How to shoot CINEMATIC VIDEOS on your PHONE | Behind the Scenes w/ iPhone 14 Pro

Hey folks, I'm Helms, and in this video I will share with you 10 tips on how you can turn your smartphone footage into engaging and thrilling cinematic videos.
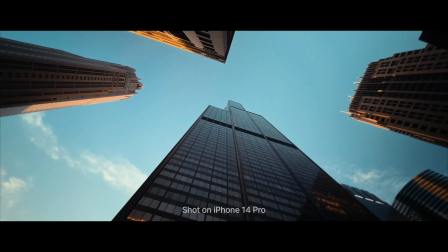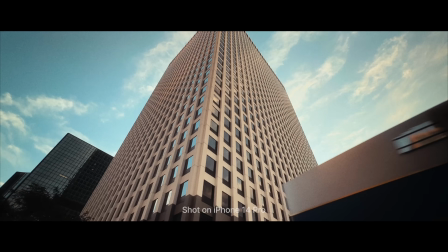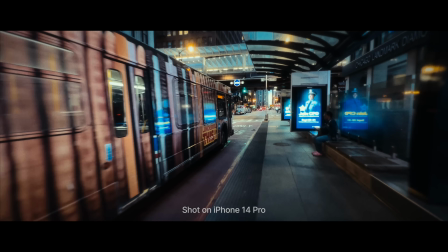I got a lot of questions in my last video that was entirely shot on the new iPhone 14 Pro.
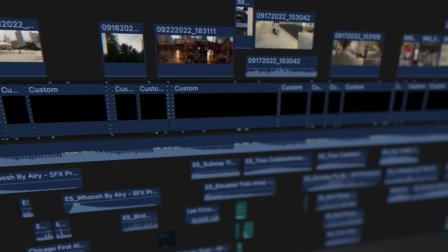So let's dissect this cinematic video and reveal the tricks and techniques that in
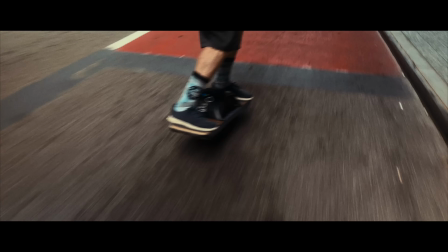combination make your smartphone footage stand out and really not look like a smartphone. That's the goal here. We want it to look more like a cinema camera. So it's time to jump in.
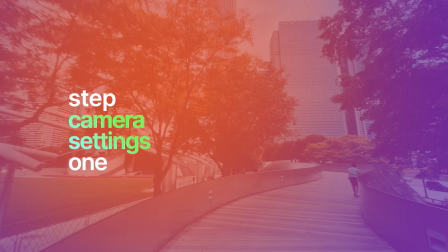Alright, first things first, let's dial in the right settings. And the easiest way to do this is to lock your exposure and focus before every single shot.
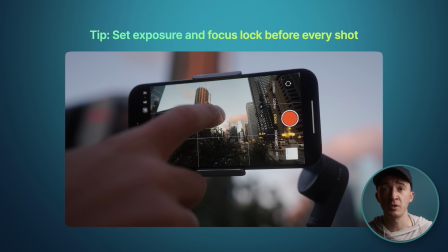On the iPhone, you simply tap and hold the screen on the subject that you want to expose for,
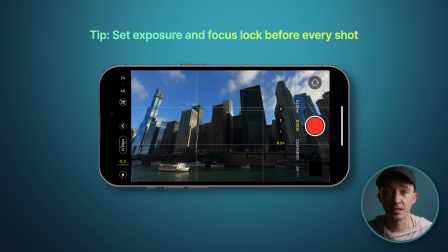and that way when you pan around, the exposure doesn't change. It's usually a dead giveaway of phone footage.
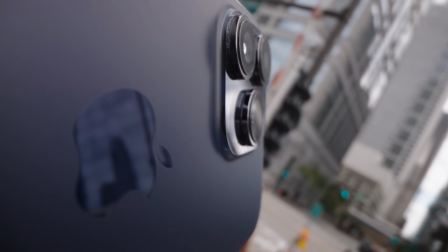Also keep in mind that the iPhones tend to overexpose, so use the exposure adjustment and set it to -0.7 or -1. Now if you want to go the extra mile and dial in a specific shutter speed, most phones, including the iPhones, require you to download a third-party app.
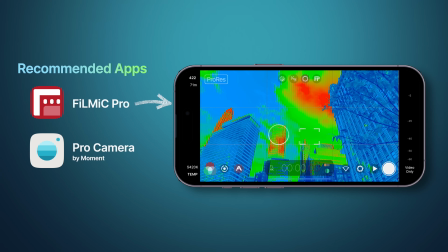I'm using Filmic Pro. Moment has also a great app. I will leave the links down below. But these apps also allow you to shoot in a flat logarithmic color profile.
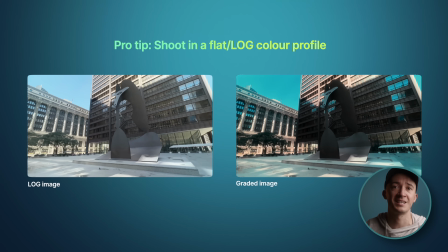This allows you to retain the most color information and dial in the look in post, which we will talk about later. Now, if you want to achieve natural motion blur on a phone, you, in most lighting conditions, need an ND filter.
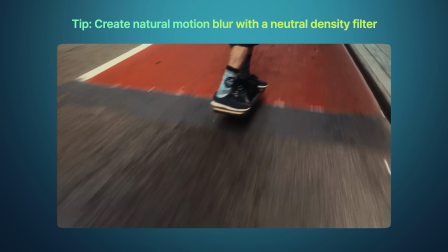I've used this clip-on filter here, for example, on the skater shot, and you see that it allowed me to dial in a 180-degree shutter angle rule exposure time.
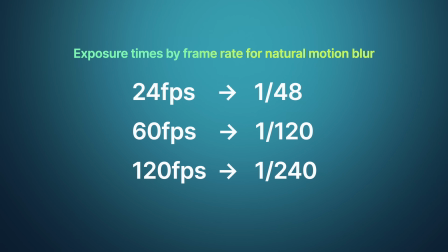In this case, I shot on 24 frames per second, so 1/50th of a second, and it gives this more organic feel to your images. And then you also want to shoot in the highest bitrate and resolution possible, again to give you more flexibility in post to dial in the colors or crop in.
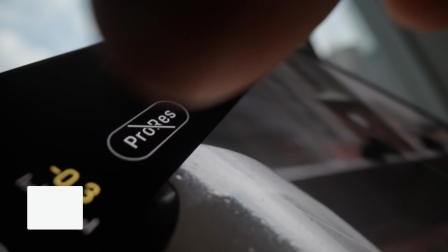And in the case of the iPhone, I shot most of the footage in ProRes.
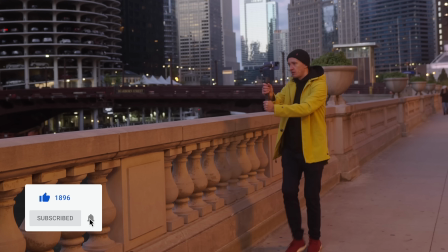But be aware that these ProRes files are massive and it takes, I'm not kidding you, even with a lightning cable, hours to download.
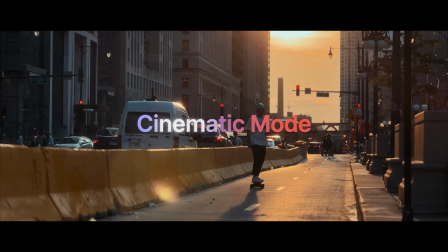Now when filming in the iPhone Pro cinematic mode, use it in the right conditions.
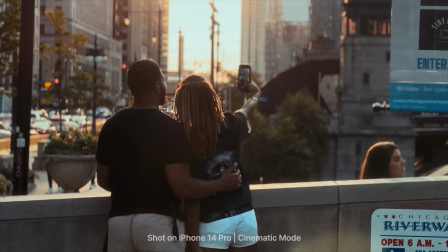Brighter light situations, higher contrast, clear edges, so that the software can really design this depth of field.
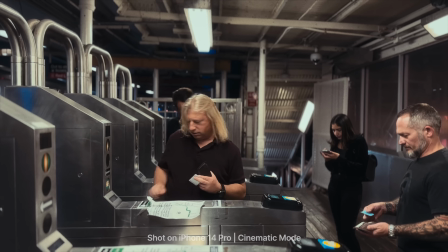Now this shot here in the train station is a good example where the simulated depth of field looks very nice. Alright, now we're ready to shoot. Motion creates emotion. Use the movement of your camera and or your subject to keep the audience engaged.
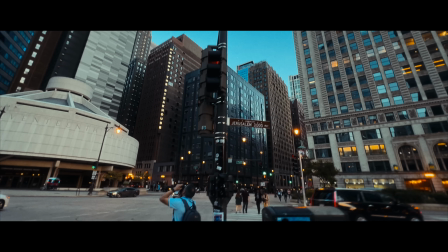Pretty much every single shot that I have in this video has a deliberate degree of motion in them. And there are a couple of tools that allow you to create smooth motion. Most popular one, likely the gimbal.
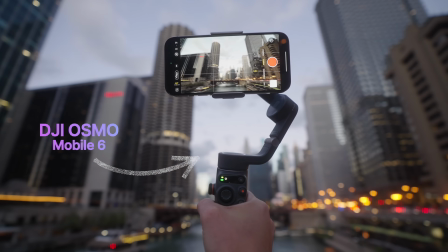I've used it possibly in 90% of the shots in my cinematic video.
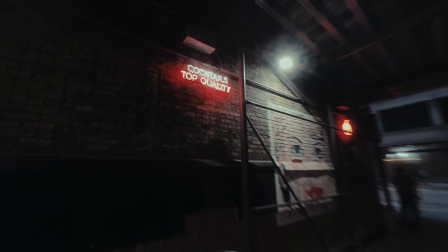Just mounted the camera on it, and there's smartphone gimbals, there are bigger gimbals that work with these cameras.
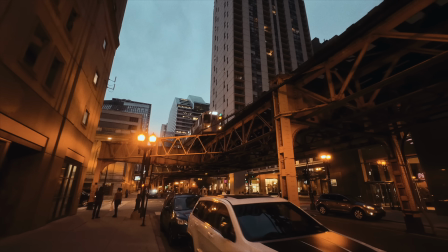Definitely the way to go to create different kinds of motions,
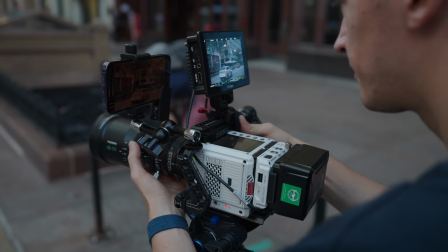but you can also just resort back to a tripod with a pan head so that you can just like create a nice pan smoothly, or use one of these gorilla pods here to mount your camera somewhere. And also I have this rotation motor here, super cheap on Amazon, to create also motion in your time lapses.
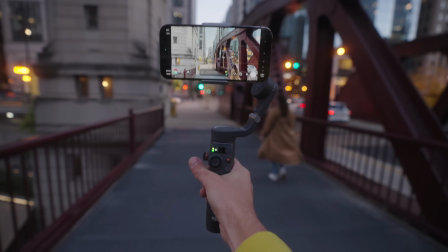But truth to be told, you actually don't necessarily need these tools anymore because the image stabilization on these phones is getting better and better.
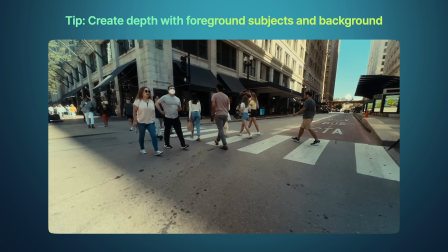So just aim to get, for example, a parallax shot where your foreground moves contrary to the background,
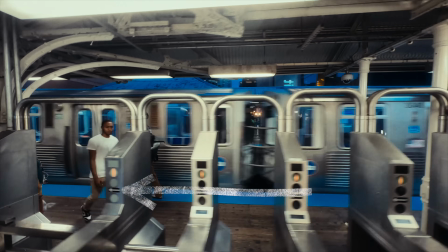what we're seeing here with a train moving while I move to the left, the train moves to the right, we have a foreground motion as well. So it just adds a lot more energy. You can also add some degree of motion in post, but more on this later. Two things, how you compose your shot and the lighting conditions can make or break the cinematic look.
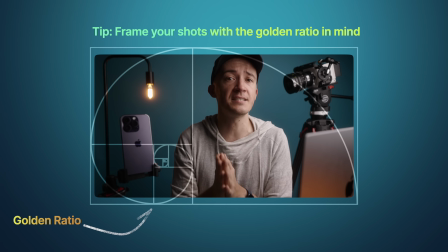So first, following the golden ratio is the easy hack to get to a nicely composed image.
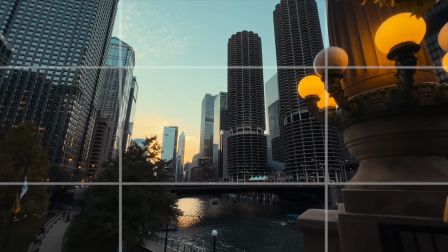Simply level your horizon at the top or the bottom third of your image and put the focus point,
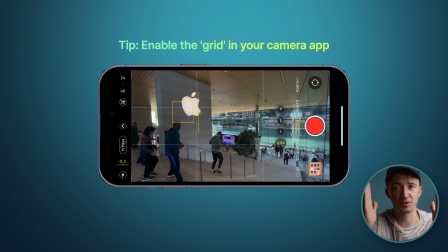your subject, at the cross points in one of the corners. In this example of the train leaving the station, you see that the platform is at the lower third, basically creating our horizon, and then the train is in the focus point, the end point of the train is in the right top corner, so really nicely creating a pleasing image.
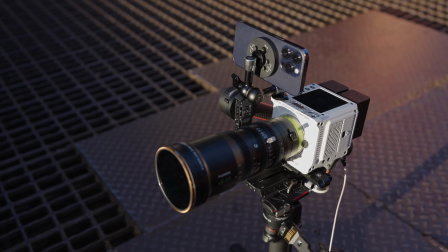And then as photographers and filmmakers, we are hunter for photons, but we want the nicest photons to hit our sensors.
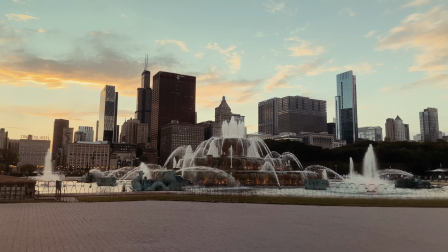So shooting in the right lighting conditions can really up-level your footage quickly.
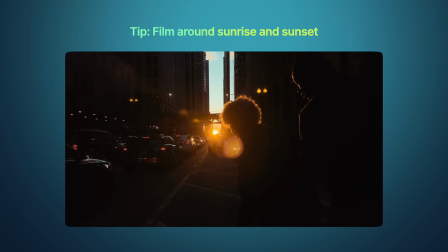The easiest way to achieve this is to shoot during sunset and sunrise, getting up early in the morning.
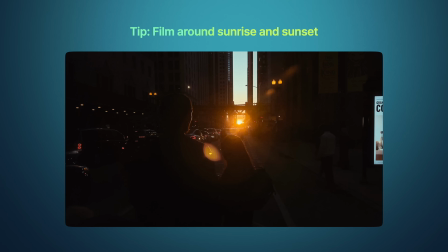The softer, warmer light that comes in from a lower angle just gives your footage more atmosphere and depth.
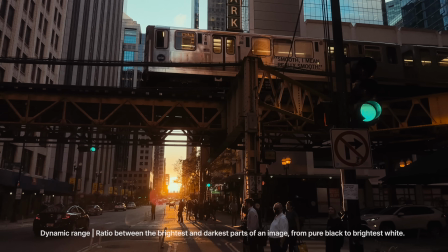And here's a nice example where we shoot right into the sunset and we have the train crossing, showing really off the dynamic range that you can get from these phones these days. So seek out the nice light, get up early in the morning and know your framing basics.
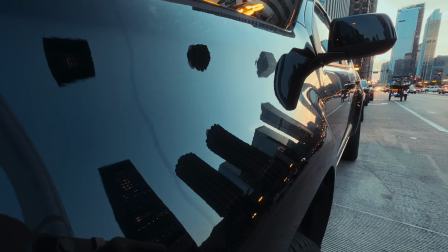No matter what type of video you're shooting, you want to get coverage so that you have more to choose from in post and can build out sequences.
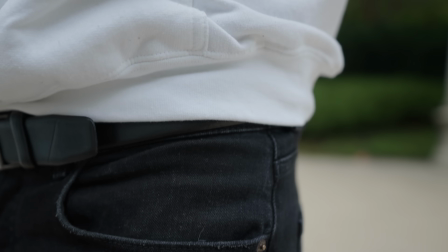Depending on the type of project, I'm like using around 1 to 5% of the footage. So try to get different angles, get low to the ground, get close to your subject, experiment with fresh perspectives.
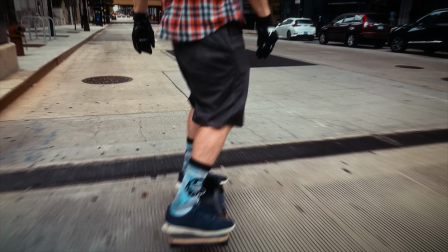They may or may not work. In this case, this board here was set up as a close-up to set up the scene of him boarding on this one wheel.
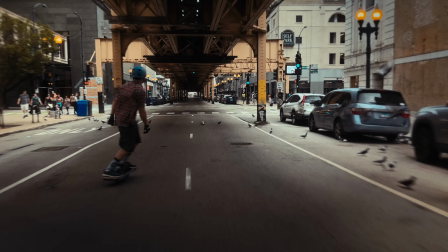So also mix up the use of focal lengths.
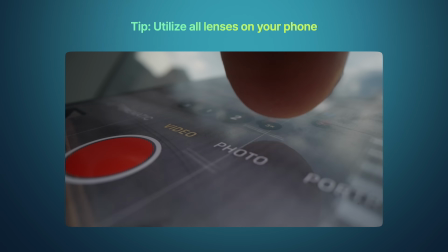The strengths of phones are usually in the wide angle shots because you don't necessarily expect a depth of field, but only shooting wide angle can be boring and monotonous real quick.
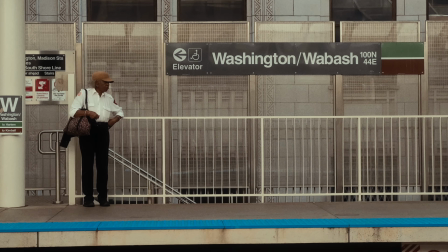So this shot here of the station, I used the zoom camera to get close up to my subject. So use the standard, use the zoom, use the wide angle, all mix it up. And you can also mix up the frame rate.
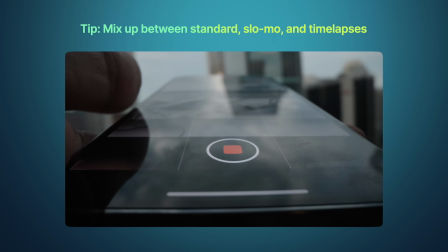So capture something in slow motion, set up time lapses.
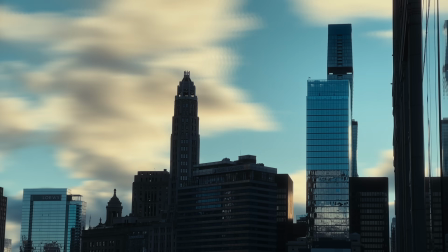And I've done this throughout the video with, for example, the skyline and the movement in the clouds.
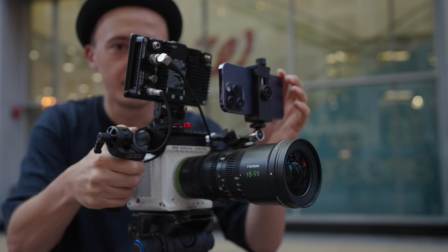Pick it dependent on what you are shooting and just use all kinds of tools at your disposal.
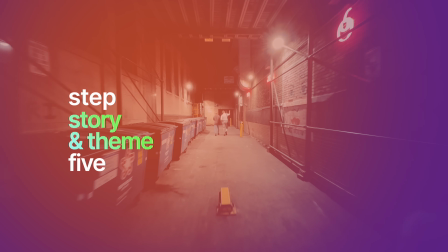Alright, now we are slowly but surely transitioning into the edit of such cinematic video,
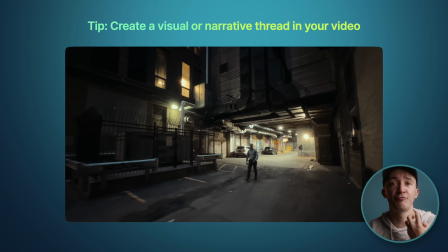and you want to create a thread, a through line for the viewers to hook onto.
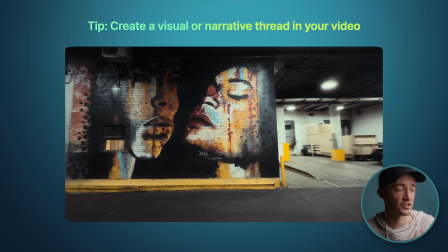This can be achieved through either a story or a general theme.
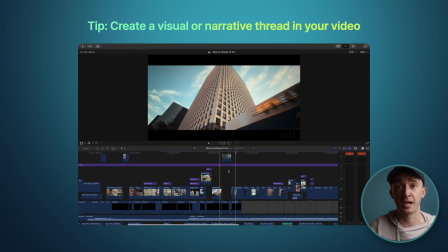Now in my case, I wanted to show the dynamic nature of the Chicago Loop as my main character in this compilation,
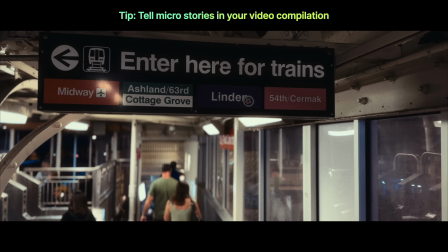but that didn't stop me from having also so-called micro stories in there, with the skater, with a train sequence.
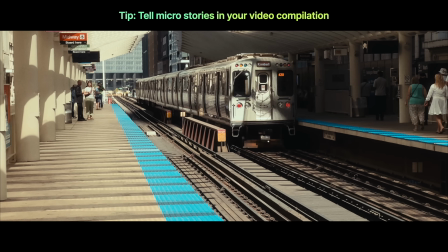These micro stories are a sequence of shots that hold together thematically or tell a small story and help ground your audience. A cheat code to creating intrigue is putting humans in the center.
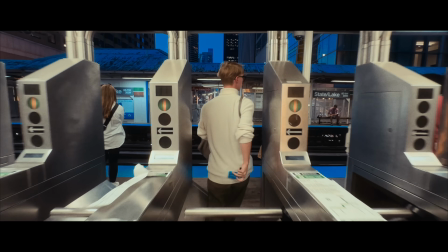We are a social species at the core that can immediately connect and better sympathize with the narrative if humans are portrayed.
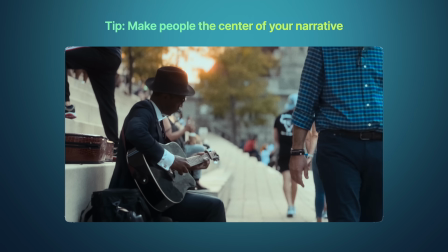So just use that cheat code. I've used it here, for example, just that guitar player and musician. Now, in the context of social media, having an intriguing hook is absolutely crucial to get your audience attention and give them a promise of what to expect in the video. So spend your extra minutes to craft your opener. Put all your efforts in there because it is a promise to the viewer.
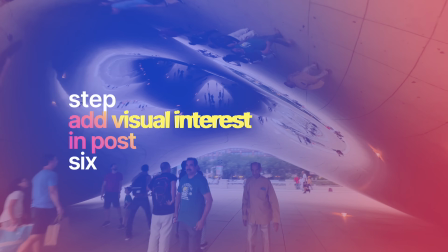Now, when you're in your edit, you may find yourself, and I've been there many times before, with a really nice shot that you're really proud of, but it's missing something to make it stand out. And there are a few hacks in post that allow you to create extra visual interest through subtle motion and small effects.
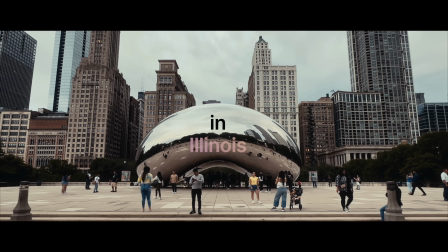So for example, this dolly zoom shot here was completely created in post.